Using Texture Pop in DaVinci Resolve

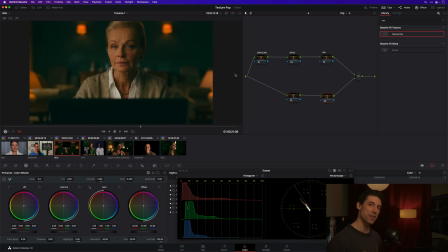[8:08]
mess things up and make the image look strange we've talked about this a lot on the channel here recently we want to make sure that we are not solving a problem that is actually worse than the problem it is solving if that makes sense so in the case of an image like this i really wouldn't touch the texture pop at all probably something you can do with it especially when you're trying out this tool and getting
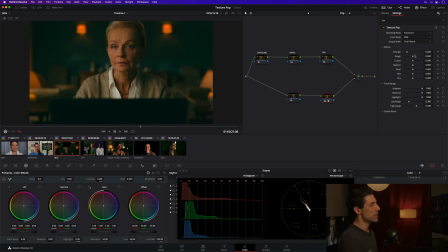[8:28]
used to it initially i encourage you to drop it into your node graph go into the advanced mode and just swing these sliders all around and look at what they do for your image. That's going to give you the best possible practice and the best sense for how you can use them. And you could go in with an image like this and just see like, hey, if I just kind of intuitively,
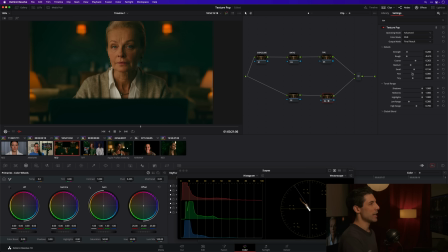[8:47]
naively move my sliders around, can I get a better feeling result than I had a moment ago? And what I'll generally tell you in my experience, your mileage may vary, my experience is I'm generally not going to work anything except for my rough and my coarse sliders medium small fine and tiny tend to make adjustments that don't feel
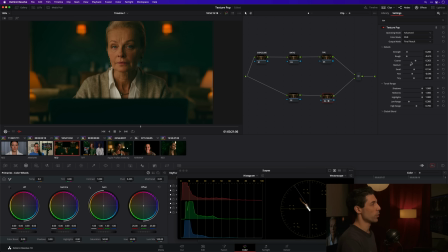[9:06]
particularly naturalistic to my eye however in this case I just broke my own rule and I nudge those things around a little bit and maybe this is an interesting reproduction this is actually a little bit more resolved of a reproduction than I had before and maybe that's a nice touch maybe that is
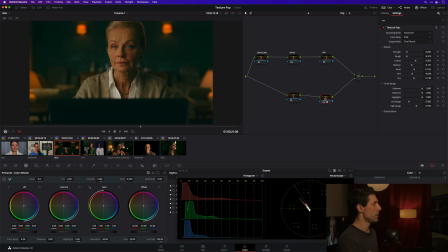[9:22]
sort of inviting me into the image a little bit more and making for a more compelling subject i'm not so sure but that could be an interesting way to arrive at a good result with the texture pop is just to throw it on and work your sliders and turn it off and on
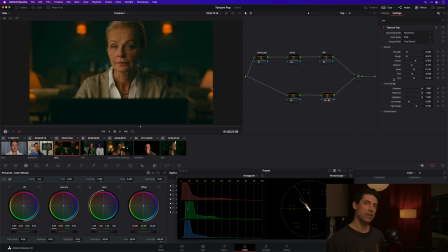[9:38]
and like i said at the beginning of this video be mindful more than anything that you're doing something invisible so if you're doing something that is clearly an effect or clearly something that you have applied to the image great cue to just back off restart try again but as long as you're doing
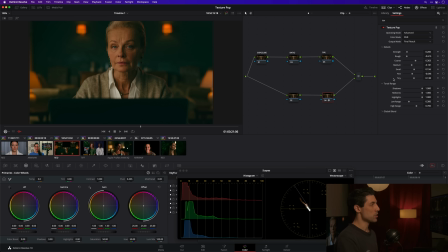[9:54]
something that is not overtly obvious then it's really just a question of taste and just because we are adjusting skin and we are playing with texture it doesn't mean we necessarily have to be softening skin and just because i tell you you are often going to get best results by focusing on these
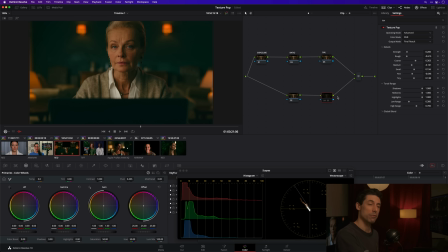[10:09]
two sliders doesn't mean those are the only two sliders that you can focus on and i want to look at one more example here let's go over here to
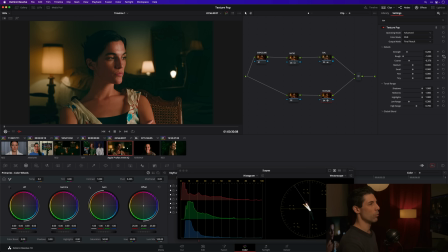[10:15]
shot number five and i'm just going to reset the work that i was doing a little while ago and walk you through it uh here in real time so i've already hit some contrast and some balance on this image just to get it into a better foundational
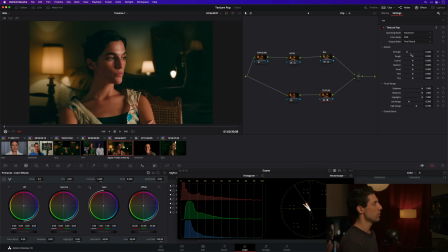[10:28]
place and that same trick that we looked at here in shot number two it's probably going to work pretty nicely here it's just a way of like you know this is again a fairly high contrast scene and to give a little bit of context if we go back to the time level of our timeline level
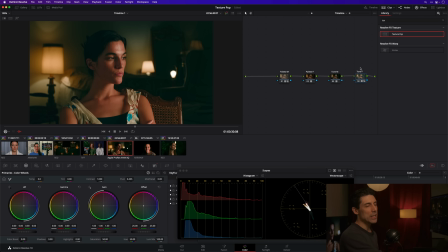[10:43]
rather of our node graph and look at my tone foundation i'm hitting this image with some pretty strong contrast in terms of like like my creative look and so while i could at the individual clip level be fighting that at every turn and backing off on contrast this texture pop is another really good tool
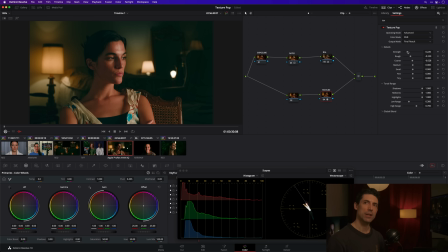[11:00]
for kind of managing if we zoom out and we think even broader terms than contrast if we just think about the sharpness or the softness of our image whether that's textural or tonal in nature those things interact a ton if we just think about wanting to soften the image in a broadest
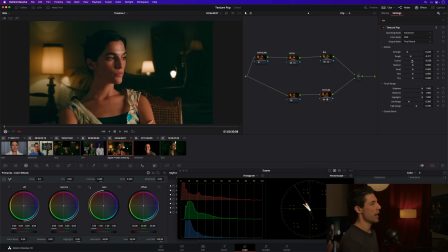[11:18]
possible sense this same kind of maneuver of focusing on the rough and the course sliders can get you really really good results and I just think it's cool like look at the histogram my actual contrast isn't really changing but perceptually the spatial contrast the amount of micro contrast between adjacent pixels
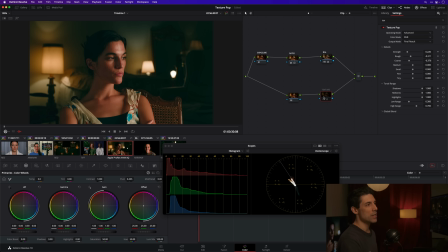[11:37]
is definitely changing when I apply this so I think this is a really nice way of preserving or sticking with some strong contrast but finessing the way that that contrast treats uh our subjects faces which generally if we have people in the frame they are the most important thing in the frame so it
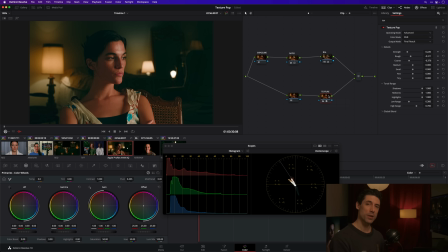[11:54]
doesn't matter how cool your look is if it is not serving your subject or if your subject is still in need of some love we definitely want to give that to them so this is another example of where using these bottom two sliders is giving me the ability to kind of retain strong
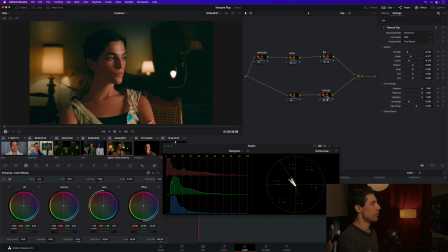[12:09]
overall contrast but also uh to get a little bit more of a I would say kind of a matte rendering almost on the subject.